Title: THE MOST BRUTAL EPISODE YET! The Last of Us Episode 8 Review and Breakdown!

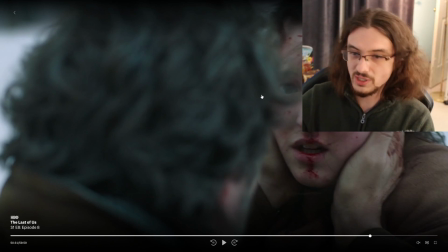(32:40)
Like I was really skeptical of her, and you know maybe I still kind of have some critiques of her performance, but bro, in this episode, dude, next level shit in my opinion. So really good.
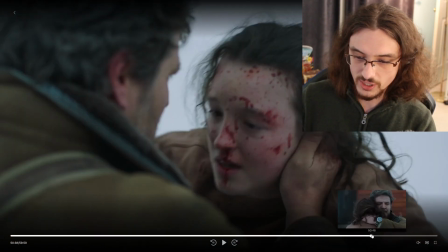(32:53)
And then we get this embrace here, and this embrace,
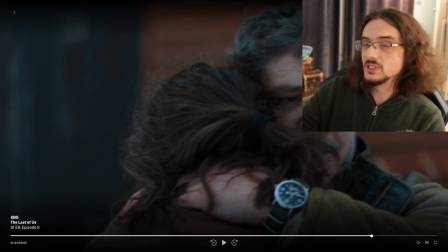(32:58)
where we're showing it from Joel's perspective, is framed in the same way as Sarah in the first episode after she died.
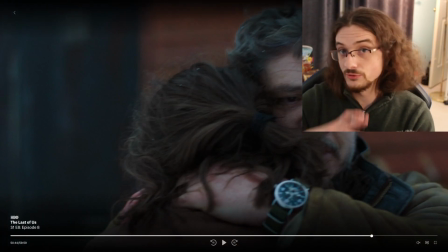(33:07)
So that's symbolic, definitely coming full circle, where this is like she died.
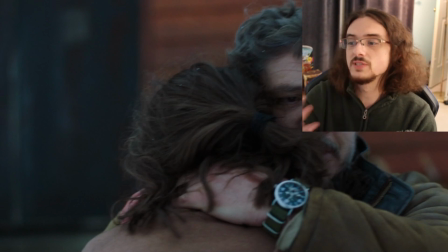(33:13)
Again, it's another thing where her old self died in this moment, and she has become somebody new.
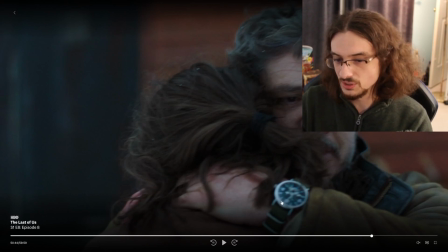(33:20)
And in a way, that was you know, symbolically that was when the watch was broken.
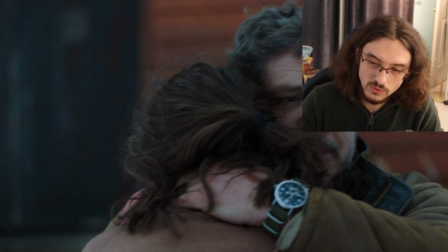(33:27)
Which is why you see the watch here in this shot as well, because time stopped for Joel at that moment.
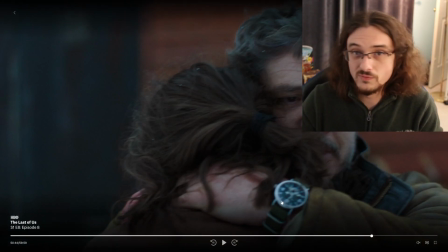(33:33)
It's a very obvious symbol.
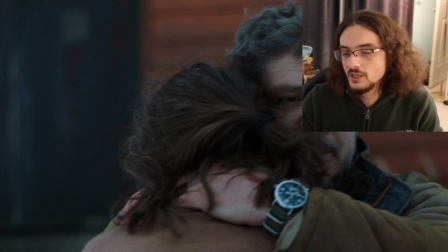(33:35)
So bringing it full circle to have time stop for Ellie in a similar way, it's just brilliant.
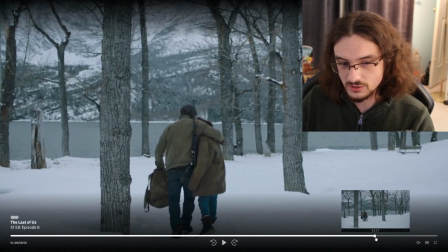(33:42)
It's genius. And having them walk off into the distance, you know, I don't know where they're going,
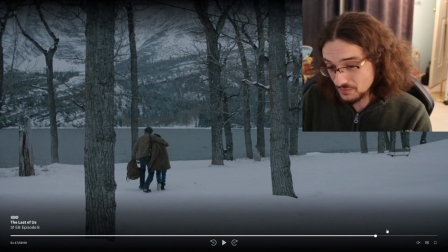(33:49)
why they're going towards there, but you know, that's a nitpick at the end of the day. Like, they're walking to the water. I don't understand that. But anyways, it was really good, really brutal.
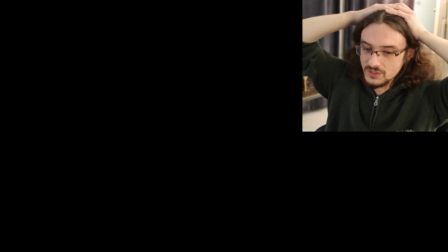(34:01)
A lot of symbolism at the end there. And I think that the villains in this episode are very intimidating, and this was the best episode of the show overall.
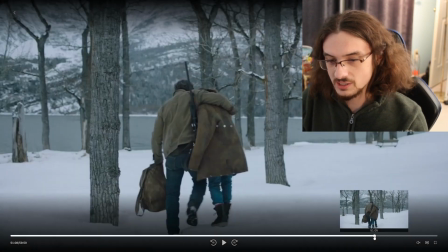(34:10)
So I'm very satisfied with this. And I'm excited for the finale next week.
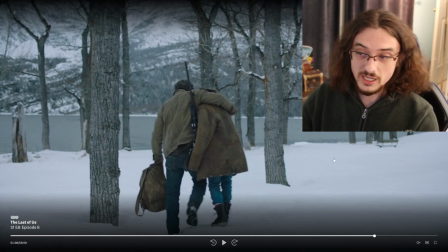(34:15)
Remember, live streaming the review next week, so I hope to see you there. And if not, we'll definitely be clipping it, so it'll be released as a video as well.
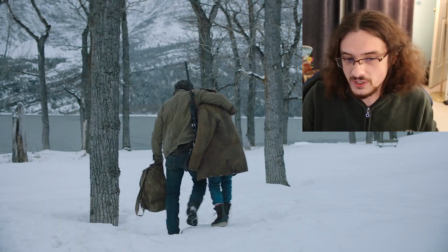(34:22)
So I hope to see you guys in the chat. That'll be a lot of fun. And definitely leave your comments in the comment section down below.
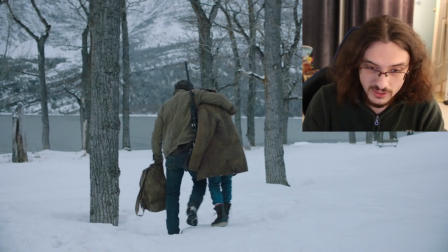(34:27)
And hit the like if you like. That really helps out with the channel. So, and sub for more if you haven't yet.
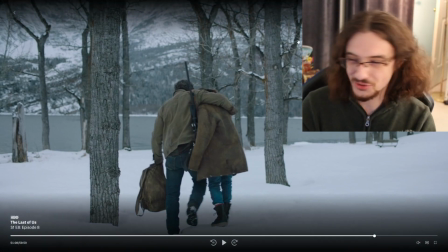(34:32)
So with that, with all the mandatory YouTube plugs thrown in there, I'm happy with this episode, so don't give me a thumbs down, please. You got too many thumbs down last week. People didn't agree. But that's okay. You know, we can disagree.
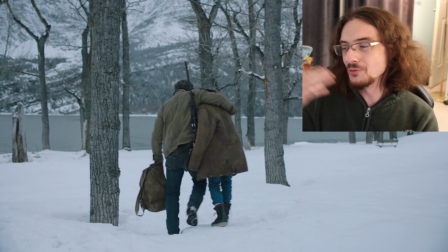(34:45)
It's fine. I'm not mad, I swear. and I'll see you guys in the next one. But with that, it's been your boy Shuggy, Thanks for watching, everybody. Peace out.